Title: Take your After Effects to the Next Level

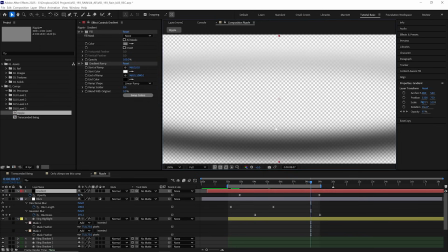And then a preserved underlying transparency on that so that, again, it only affects our ring and not the rest of the comp.
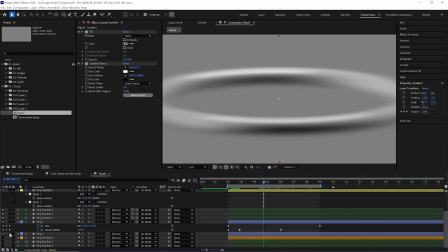And then the last thing to make it even softer was just to add a few more duplicates of layers and slightly darker grays,
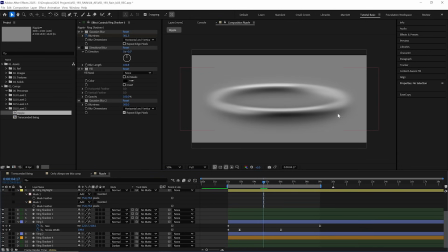which did expand out a little bit from the ring to kind of make it look like they are maybe casting shadows and just make it super,
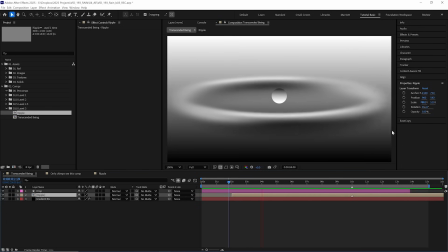super soft. And here's how that looks back in our main comp. It gets softer and then fades out nicely.
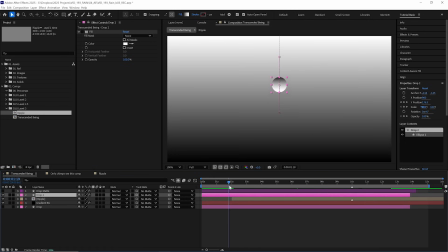Then it was time to animate the raindrop, first just falling down. And of course we want it to enter the water. So I added a mask, which is just a shape layer with a slight blur on it, and use that as a mat for our raindrop layer.
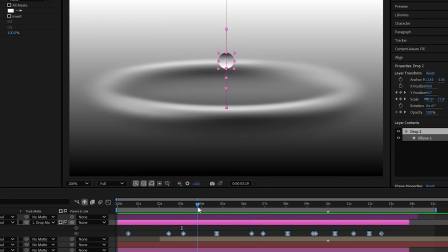I animated the position of our raindrop to jump up and down, I think about 3 times.
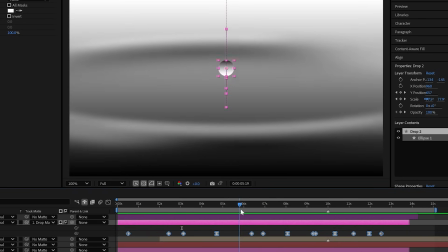And each time it jumps up and down, it gets smaller. Just animating its scale so it loses some mass while it is underneath the water.
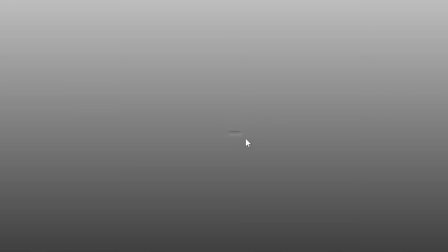And then on the last one, it kind of lands on the surface of the water above the mat.
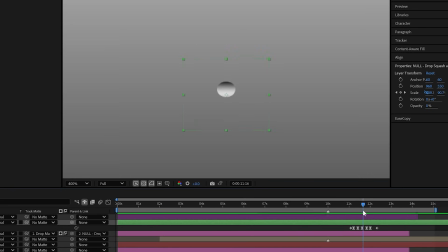And then I actually parented it to a null, then animated that null scale to kind of squash and stretch as if it was just bouncing on the surface before it finally fades in under the water.
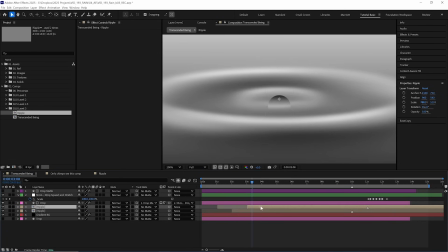I created duplicates of the ripples and lined them up for whenever the circle entered or exited the water.
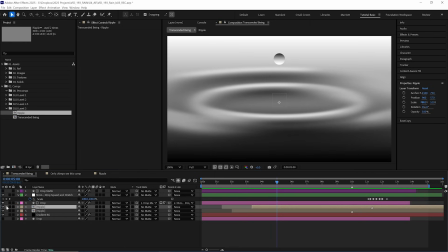Now having the ripple layer on top means that it covers the ripple layer underneath, which I did not want.
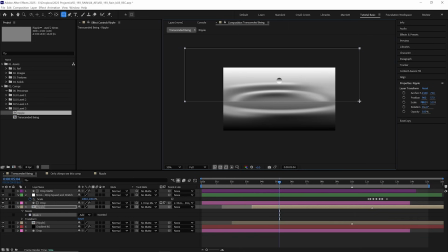So to get around that, what I did was create a mask, which cuts that layer in half, feathered that mask a little bit, then duplicated that layer, inverted that mask.
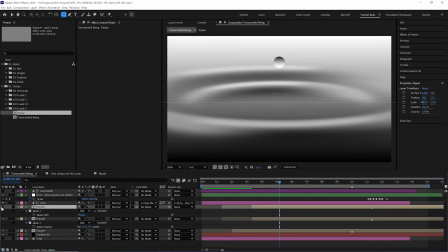So now these two layers have either side of that ripple and drag the ripple on the bottom underneath that previous layer in the layer stack.
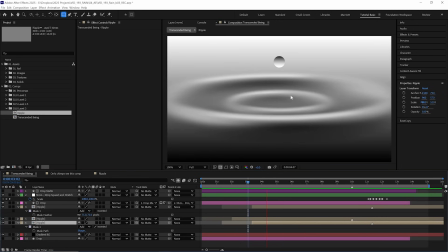So now it looks stacked in the right order.
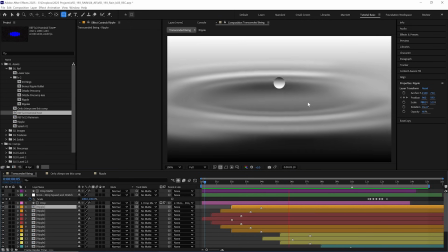I did that a whole bunch of times, adding extra ripples in between the bounces and just timing those to make sure they all aligned up nicely.
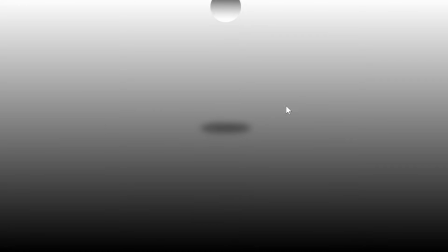That created a few extra layers, but nothing too out of hand. I also added a shadow to the raindrop, which is just an ellipse with some blurs on it.
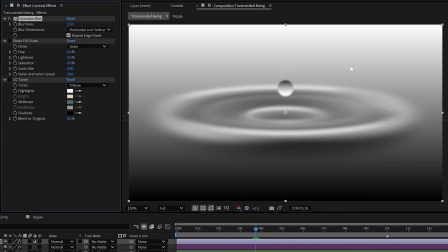And for the final colors and effects, I added a Gaussian blur, and that just unifies that very sharp circle with everything underneath it. Some grainy noise with noise HLS auto, and then I colored it with CC toner.
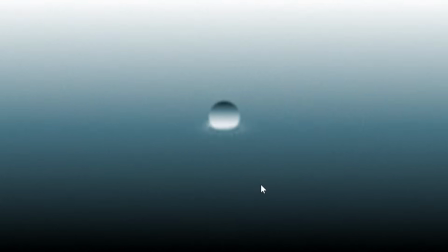Now another extra effect I tried, and you might be after, is a slight strobing to the whole animation.
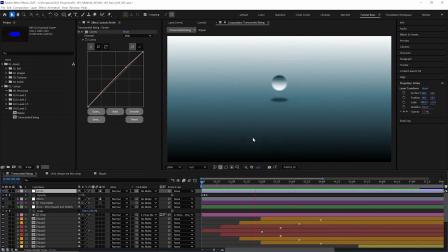So this is created with another adjustment layer over the top of everything.
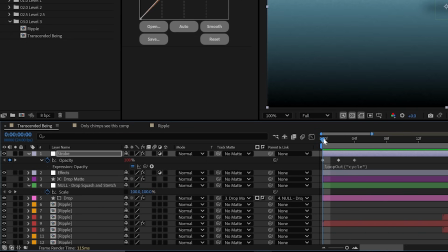I have a curves effect on it, and I have its opacity animated to go from 100 to 0, back to 100 with a looping expression on that.
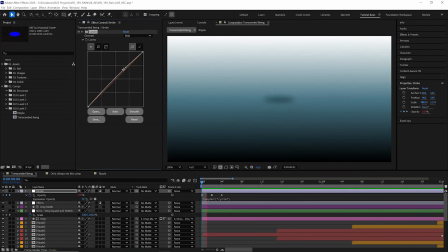And this curves effect is really subtle. We don't want to have to put a warning on our animation.
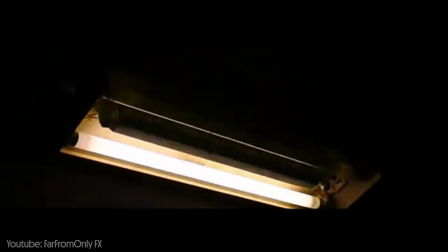And this kind of mimics a light source flickering when filmed with an extreme slow motion camera.
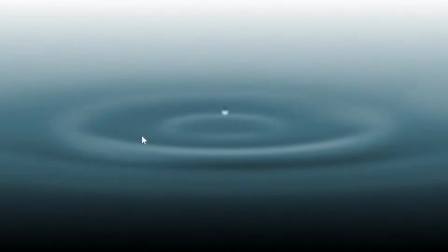I'm not sure if it's necessary for this animation, but it is a really useful, strong visual cue that you're watching something in slow motion.
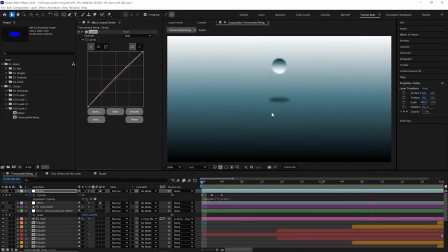So a good and really simple trick to keep up your sleeve if you ever want to lean into that.
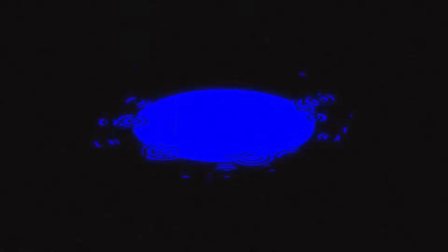Most of these rain techniques and skills we've covered have so many applications beyond rain.
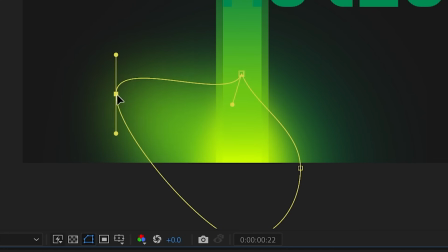Layers of feathered masks and blurs can create softer gradients and satisfying shading to anything.
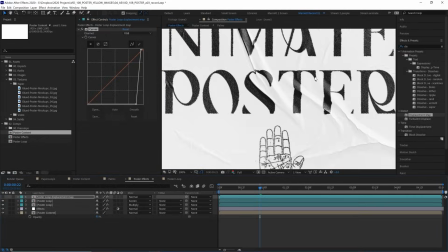Displacement maps can warp any layer based on the values of another.
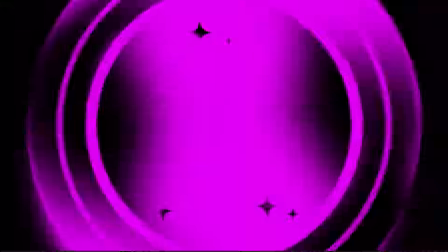Threshold can turn gray messes into bold designs, and CC rainfall can make rain fall.
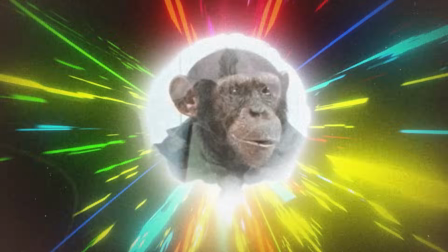We have gone from knuckle dragging to neurons bragging and made a troop of friends along the way. Please let me know if you'd like me to tackle any other type of animation in 3 levels.
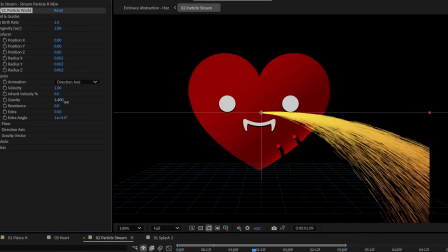And if you want to learn more techniques to put your motion design in ape mode, check out this video.
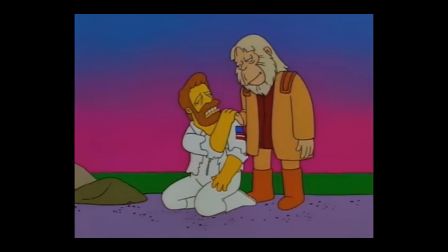I love you, Dr. Zaius! Thank you. It's great to be back.